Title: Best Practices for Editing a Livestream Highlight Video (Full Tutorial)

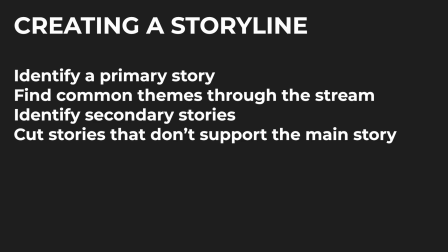Here's an example from a video I edited. In this video, Jace the streamer and the other streamers who are with him were playing Surgeon Simulator 2, but the main story was not their progression through the game.
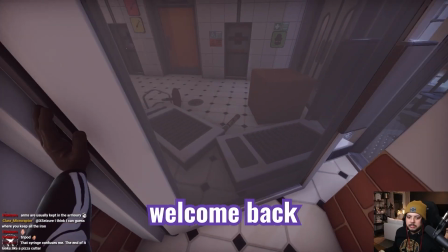Instead, it revolved around the banter they were having.
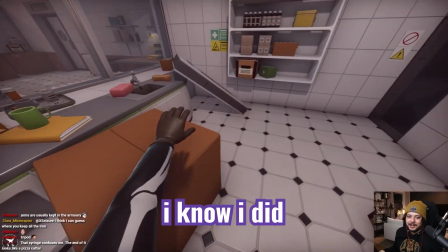There was an ongoing joke throughout the stream of Jace, the streamer, and Snut, one of the other content creators, mocking Josh, the other streamer, who has a few million YouTube subscribers.
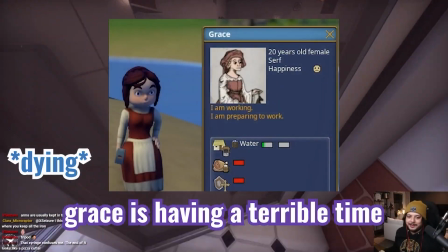This was something I could connect the dots with throughout the video, and show that the game was progressing without really focusing on what they were doing in the game.
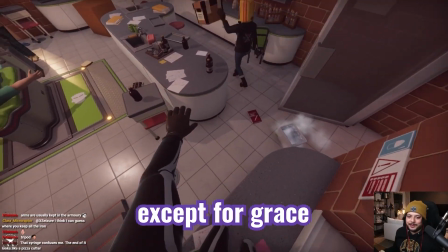That's not how you Everyone's having a great old time except for Grace. Yep. Oh no, that doesn't go there.
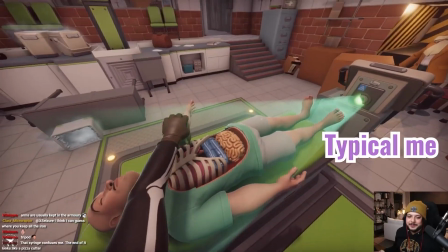Seems like I'm stuck on this. Yep. Oh no, it's glitching. Typical me.
But then there were several secondary stories I pulled from.
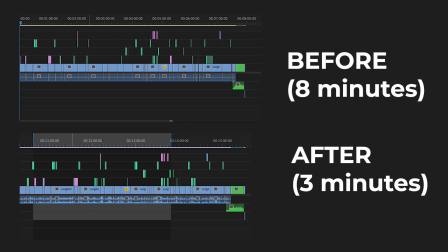One of these was funny accents. In the first cut, this section took up a good portion of the video,
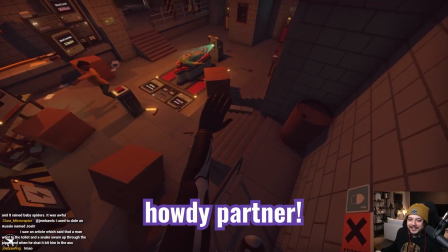but it became clear that the joke just wasn't funny enough to be deserving of that much screen time, so it became a secondary story that supported the first one.
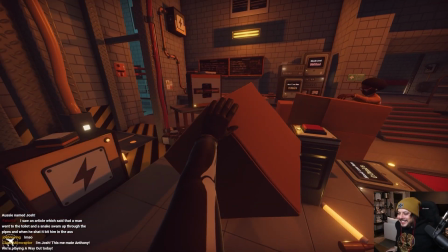Other secondary stories included playing the game badly, talking about YouTube,
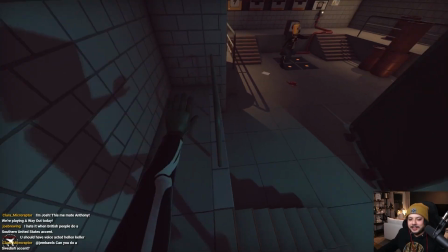and everything ultimately ended up revolving around the primary story instead of focusing on one of these secondary ones.
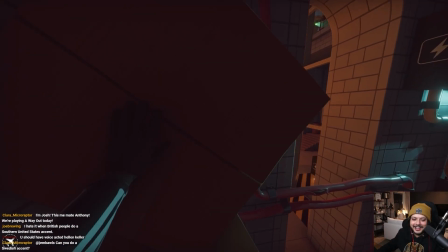Alright, let's start easy. Do you have a German accent? Yeah, I do. Howdy, partner!
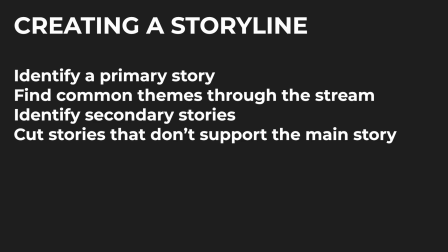Once you've identified your primary story, you can seek out supporting footage that you didn't grab during your first pass and add these clips to your project timeline. Sometimes this extra context helps a lot. Identify a beginning and end.
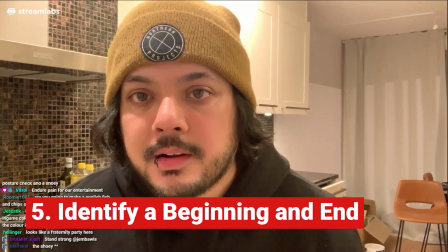It can often be difficult to find a good beginning and end to a stream highlight video.
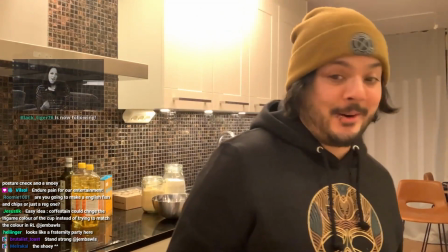In general, there should be something usable from the introduction to the stream and at the end of the stream, but you don't want the video to necessarily feel like a stream.
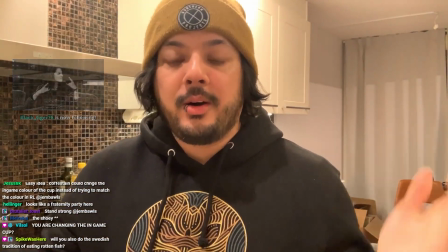Today, guys, we're gonna be making some fish and chips, right?
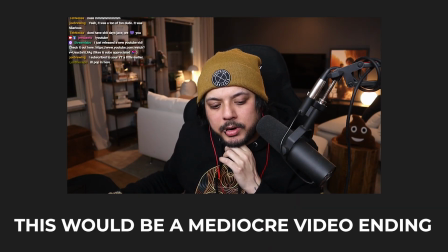Not every YouTube video needs to end with the streamer talking about how great the stream was and saying goodbye to their chat.
Bye. Bye, everyone. Oh, I forgot to start the raid.
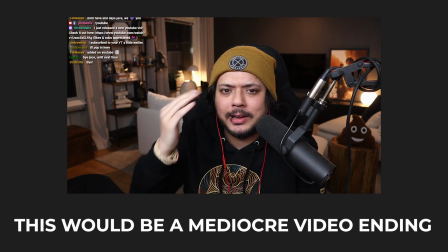I'm gonna wait like 10 seconds now. Bye. It's that awkward moment when you say goodbye to someone, but you're walking the same direction and you're like, haha.
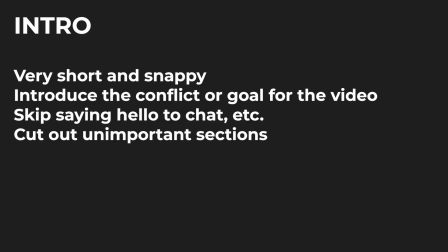The intro should briefly touch on what the goals for the day are, so there is some introduction to what the video is going to be about. This should be brief, but you'll probably need to heavily cut up this portion to get to the point as fast as possible.
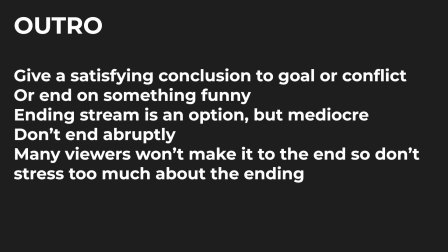The ending can be a little more freeform. End on some satisfying conclusion to the goal that's set up in the intro, or on something funny.
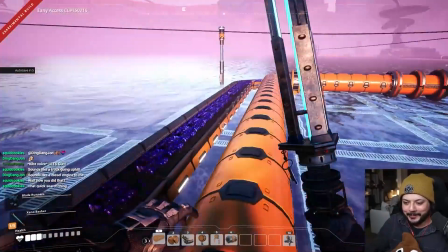Guys, I think it just fucking worked. Did we do it? No issues?
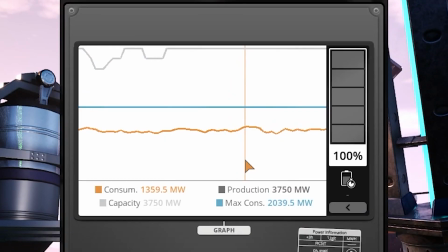Power? Oh my god, look at this power, you guys. Look at this fucking power. This fucking power.
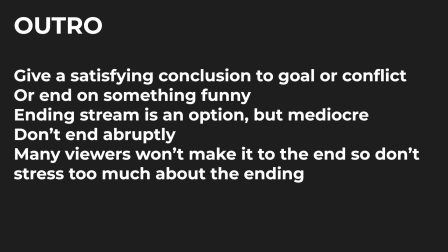You can also end with the streamer wrapping up the stream, but this really depends on what sort of mood you're going for in the video. As long as you don't end abruptly with unresolved storylines, you can take a lot of creative liberty with the ending. The vast majority of viewers won't even make it to the ending anyways, as unfortunate as that is to admit.
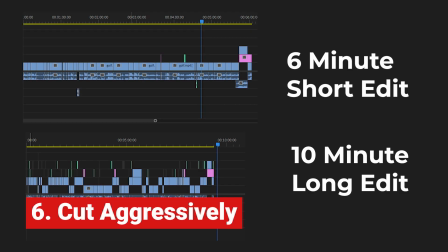Cut aggressively. Usually when I edit live stream videos, I end up with a much longer rough cut than I actually need.
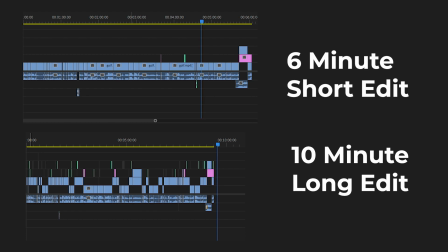I may have 20 minutes of footage that I really like, but I need to cut that down even further, maybe to an 8 or 12 minute final video. And it can be hard to do this. Your impulse may be to just keep it all, because it's all fantastic. But even if that's true, the final product can always be a tighter concentration of entertaining moments.
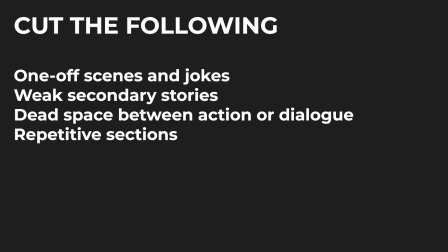With at least a rough story in mind, cut out some of the clips that don't support that story. Some of the first to go are one-off scenes that don't have much to do with the rest of the video, but may be entertaining on their own. These can be great clips, but they don't add to the story of this video.
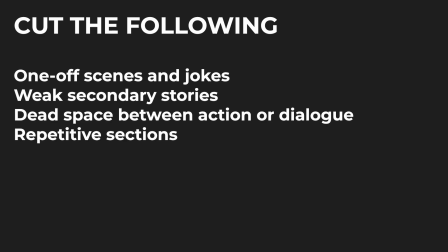If you need to make even more aggressive cuts, identify a secondary story that just isn't as good as the rest, and remove it completely. As I mentioned above, my Surgeon Simulator 2 highlight video had a much longer accent storyline in the first cut, and I cut it down only to the bare essentials and the absolute funniest accents out of all the ones that they did.
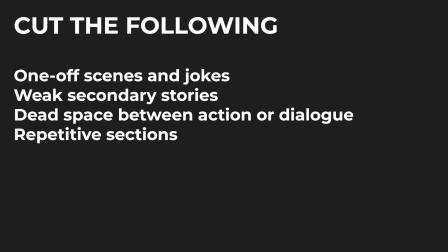At first, I liked this storyline, but it became clear that while it was funny, it just wasn't good enough to be the focus and was too repetitive.
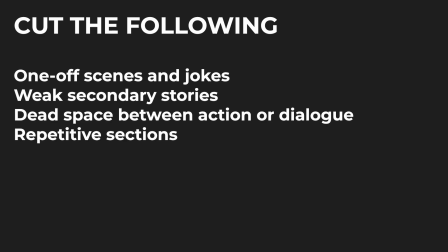Aggressive cutting can feel bad because you know you want to include as much great content as you can, but creating a final video with a higher density of high quality content is often going to be better than a longer video with a lot of subpar moments.
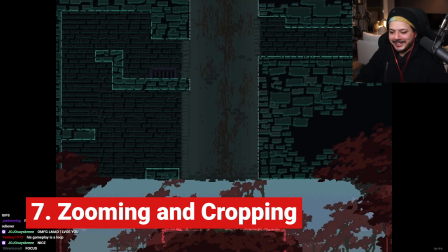Zooming and cropping. Usually streams aren't known for a wide variety of camera angles.
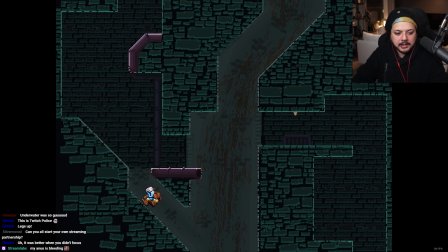The streamer is often sitting in front of the camera in the same way the entire time, and if they're playing a game, it's the same story.
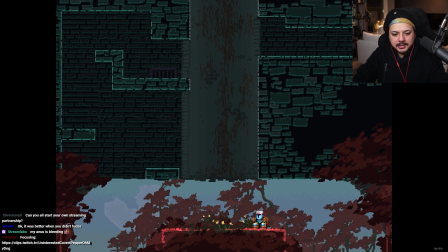To spice up the YouTube video, make liberal use of cropping, zooming, and animation.
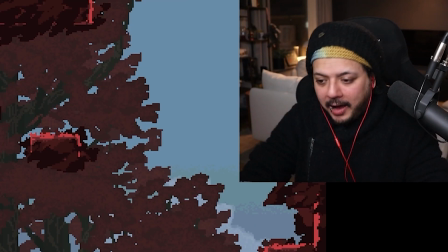This can include comedic zooms on the streamer's face during funny moments or reactions.
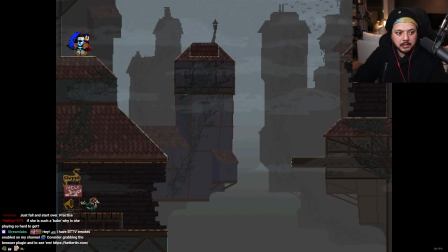It can be cropping in on something notable happening in the game, or cropping in on someone's character in the game when they talk in real life to indicate who is speaking.
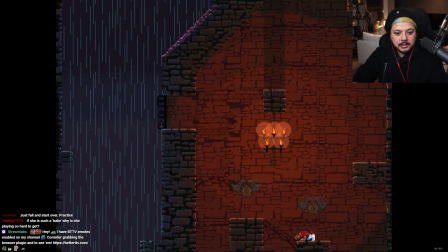Simple edits like these will make the video infinitely better than not doing it.
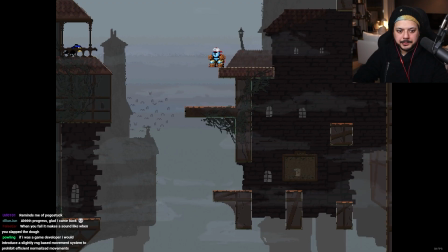It's also a way to hide cuts and make a scene appear to be continuous, even though you cut out maybe 5 seconds of footage between two cuts. I like to zoom in on the streamer's webcam view when they're talking about something unrelated to what's happening on the rest of the screen. The game in this case is just extra information that might confuse the viewer and draw their attention.
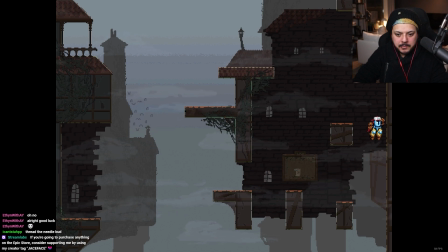I also might only zoom in on a sentence that I wanted to draw viewer attention to. The zoom signifies that this is a more important line than the previous one, and you should pay attention to it.
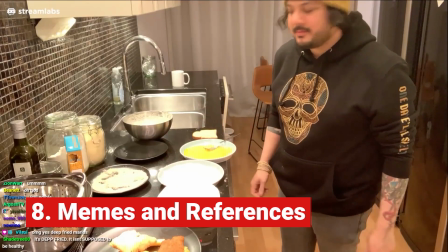Memes and references. Utilizing memes, references, and sound effects are a difficult balance.
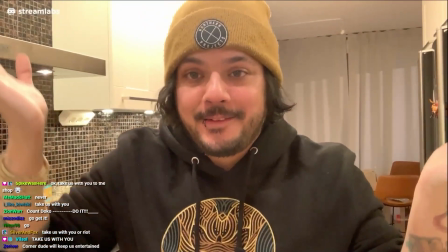When used sparingly, they can add a lot of extra interest to something that was said or done in the video, but it only really works if the streamer you're editing for actually knows memes,
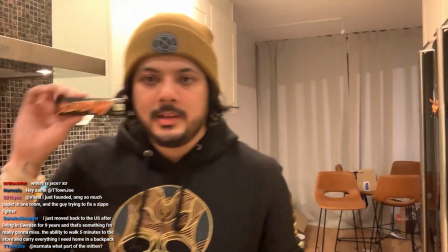or it might feel disingenuous. If it doesn't match their personality, don't put it in the video.
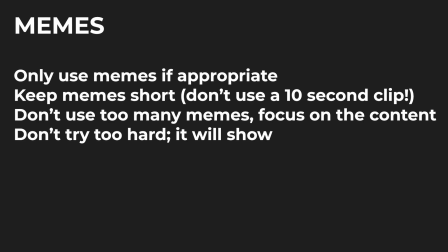Likewise, too many memes can make it feel like you're trying just too hard to be relatable. A handful of relatable memes can bring a fun angle to most videos, and add a healthy dose of relatable comedy.
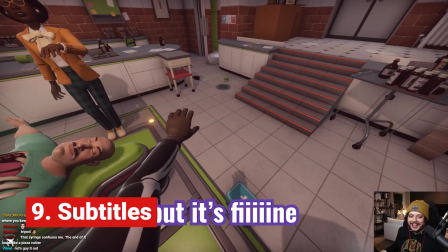Subtitles. Subtitles can accentuate important moments, but they can also help viewers to understand something not completely intelligible from the stream.
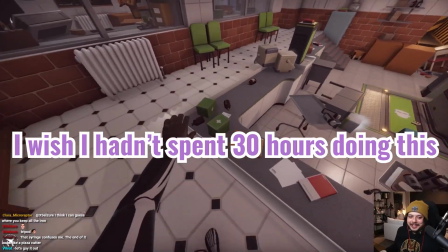With game sounds, other people talking, and alerts, it doesn't take much for the streamer to get drowned out at times.
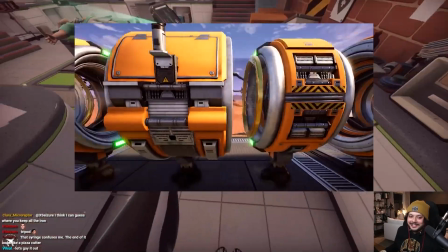It can also be helpful in a video with multiple people, so the viewer can easily see who is talking.
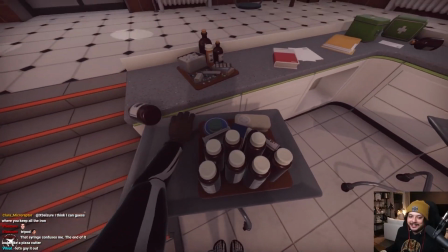In this video I edited where the streamer was playing games with 3 other people, this was super critical.
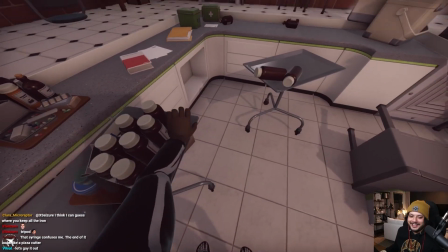I used a different color for each person so that the viewer could differentiate between them,
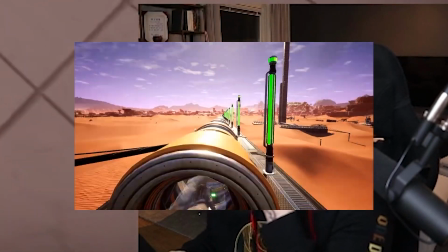especially since 2 of the streamers had similar accents that maybe not every casual viewer would be able to tell the difference between.
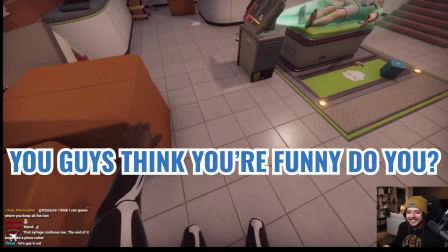Subtitles are super useful, but you don't need to subtitle the entire video, just certain moments where you know it'll help.
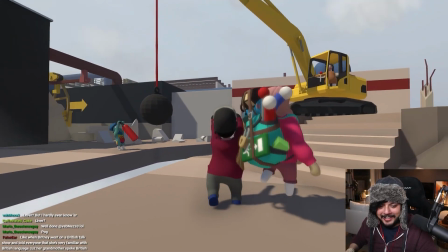Okay, I got the lever. What is it doing? Let me Lever. leave me alone.
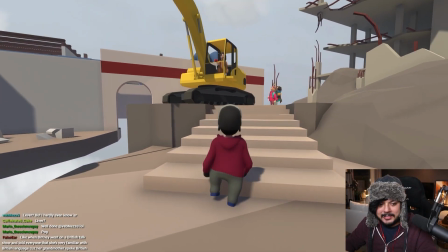Leave me alone. Lever. Oh my god, I can't hold the lever. Oh, here we go.
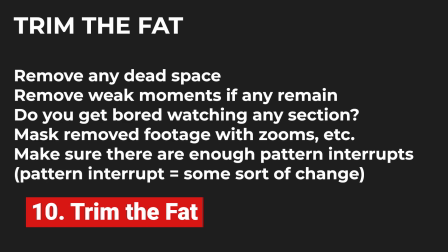Trim the fat. Once your edit is effectively finalized, you're actually far from done.
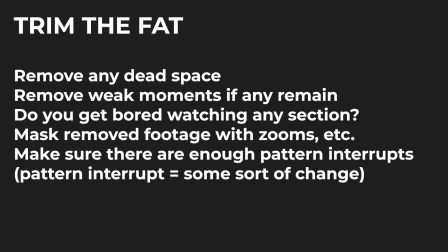While live streams are long and tend to have a lot of dead space, there's no reason that your YouTube video needs to be the same. Run through your final edit and find places to make cuts. Chances are there are more than you expect. If there are any unimportant moments between 2 good ones, consider cutting that dead space.
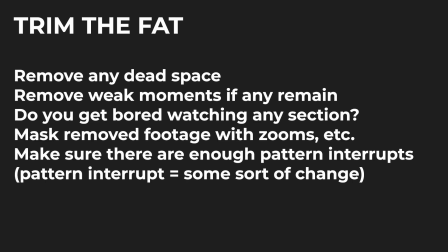Getting rid of that space will keep the action going and keep up the pace of the video. You want to keep the attention of your viewers, and trimming off the extra bits will be really helpful. It's also important to remember that if done right, only you as the editor will notice the missing footage. With creative cuts and zooms, the viewer will probably never even notice.
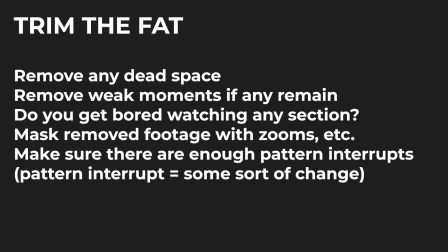You'll probably have a lot of harsh jump cuts, but as I said, with some clever cuts and zooms, the viewer won't notice. I find it useful to do multiple passes of this step and get a little more brutal with my trimming each time until the video is super dense.
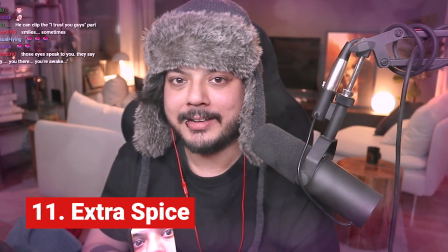Extra spice. Once you're done trimming, you should do one last run through to see if there are any areas that can be improved.
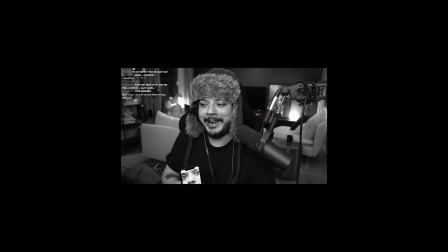Clever zooms, memes, or sound effects can spice up a video, and it's important to use these.
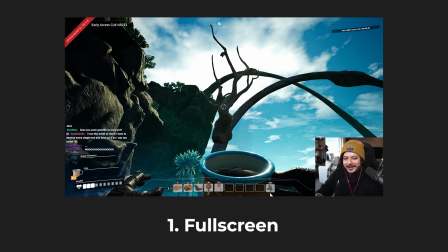Your video should have some sort of interrupt or some sort of movement every few seconds.
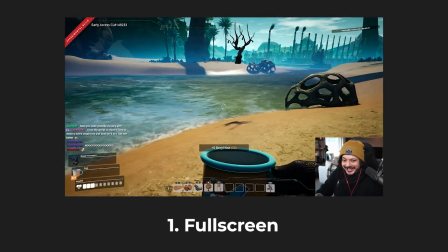This keeps viewers engaged.
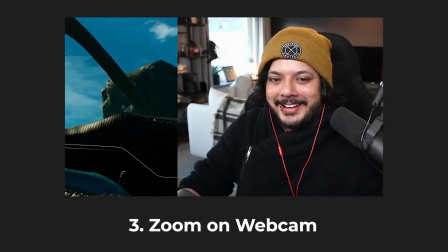If more than 5 seconds goes by in a clip without any sort of change, consider if there is a way to make it more interesting with some sort of visual or auditory interruption. Thanks so much for watching this FilterGrade video.